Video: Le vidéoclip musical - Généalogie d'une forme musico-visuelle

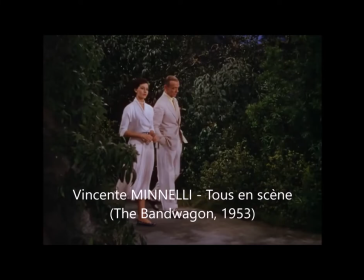(16:41)
Un petit peu plus loin dans le temps, alors que le cinéma est devenu industriellement sonore et que les problèmes de synchronisation sont réglés par l'enregistrement du son directement sur la pellicule, la musique et l'image coexistent évidemment fréquemment dans les films de fiction.
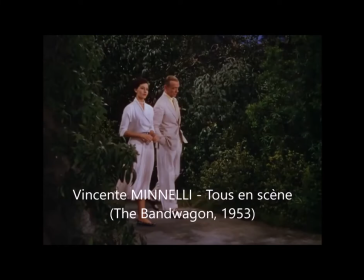(16:57)
Mais c'est alors la plupart du temps la musique qui accompagne l'image, et non l'inverse. Sauf dans les numéros de comédie musicale, où l'histoire du film semble se suspendre, et le rapport de primauté entre image et musique s'inverser. C'est alors non plus la musique qui accompagne l'image,
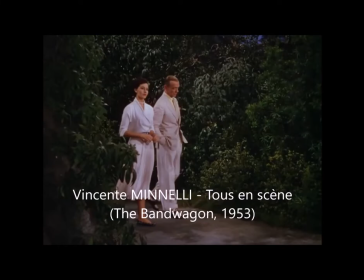(17:16)
mais l'image qui se met au service de la musique, comme dans cette scène de The Bandwagon, tous en scène, de Vincente Minnelli, grande comédie musicale de la Metro-Goldwyn-Mayer dans les années 1950. Et vous allez voir, cette scène est intéressante, non seulement parce qu'elle présente un magnifique numéro dansé,
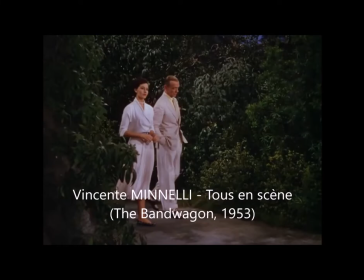(17:35)
mais aussi parce qu'elle présente de façon très nette la transition. La transition entre le monde normal, le monde diégétique normal, dans lequel les personnages incarnés à l'écran ici par Fred Astaire et Sid Charisse marchent,
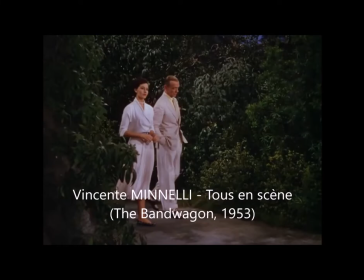(17:52)
parlent, la musique à ce moment-là que l'on entend semble les accompagner, et bientôt la musique, vous allez le sentir, va prendre le contrôle. Et les corps, au son de cette musique qui n'est jouée par personne dans l'espace diégétique,
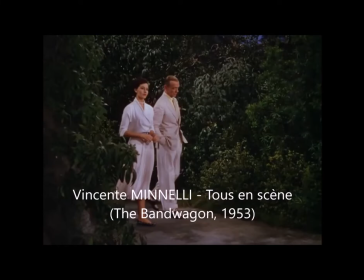(18:07)
mais qu'ils semblent entendre quand même, se mettent d'un seul coup à parler un autre langage. Ils se mettent à danser au lieu de marcher, ils se mettent à chanter au lieu de parler. C'est le cas la plupart du temps dans la comédie musicale, mais ici ce ne sera pas le cas, puisque,
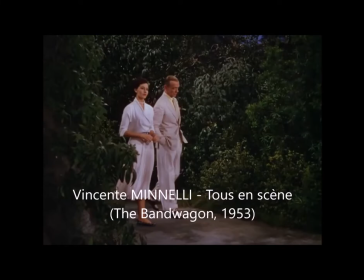(18:23)
en l'occurrence, il s'agit d'une scène exclusivement dansée et muette. En tout cas, il y a ce moment, effectivement, où on arrive dans le numéro chanté et dansé de la comédie musicale, et où on semble quitter le monde vraisemblable de la fiction pour investir un autre monde, qui est un monde du spectacle.
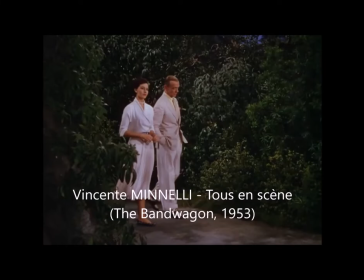(18:42)
Et là, c'est la musique qui guide tout le monde, qui prend possession des corps pour les faire se mouvoir différemment, pour les faire interagir l'un et l'autre différemment, comme c'est le cas donc entre ces deux personnages, joués par Fred Astaire et Sid Charisse, qui ont, on va dire, un problème relationnel à ce moment-là.
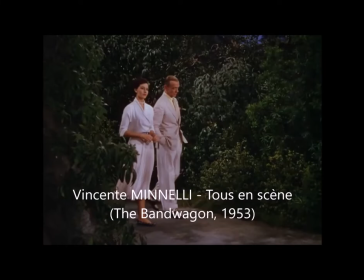(19:00)
Ils ne sont pas en couple, mais ils doivent travailler pour un numéro en commun, et ils ont des traditions différentes. Et d'une certaine façon, c'est une scène dans laquelle ils apprennent à se connaître et également
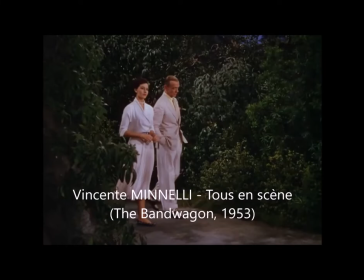(19:17)
potentiellement à se séduire. Je vous laisse à présent la visionner.
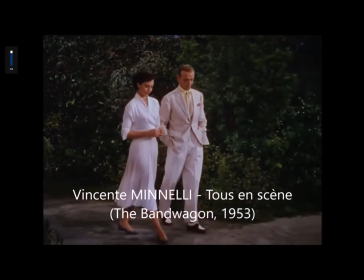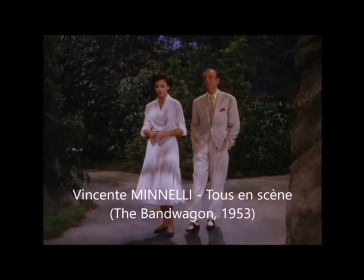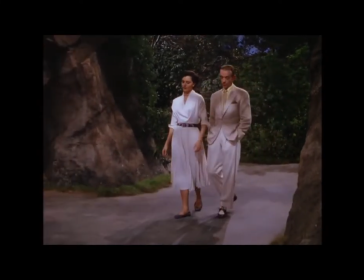(19:36) Thank you.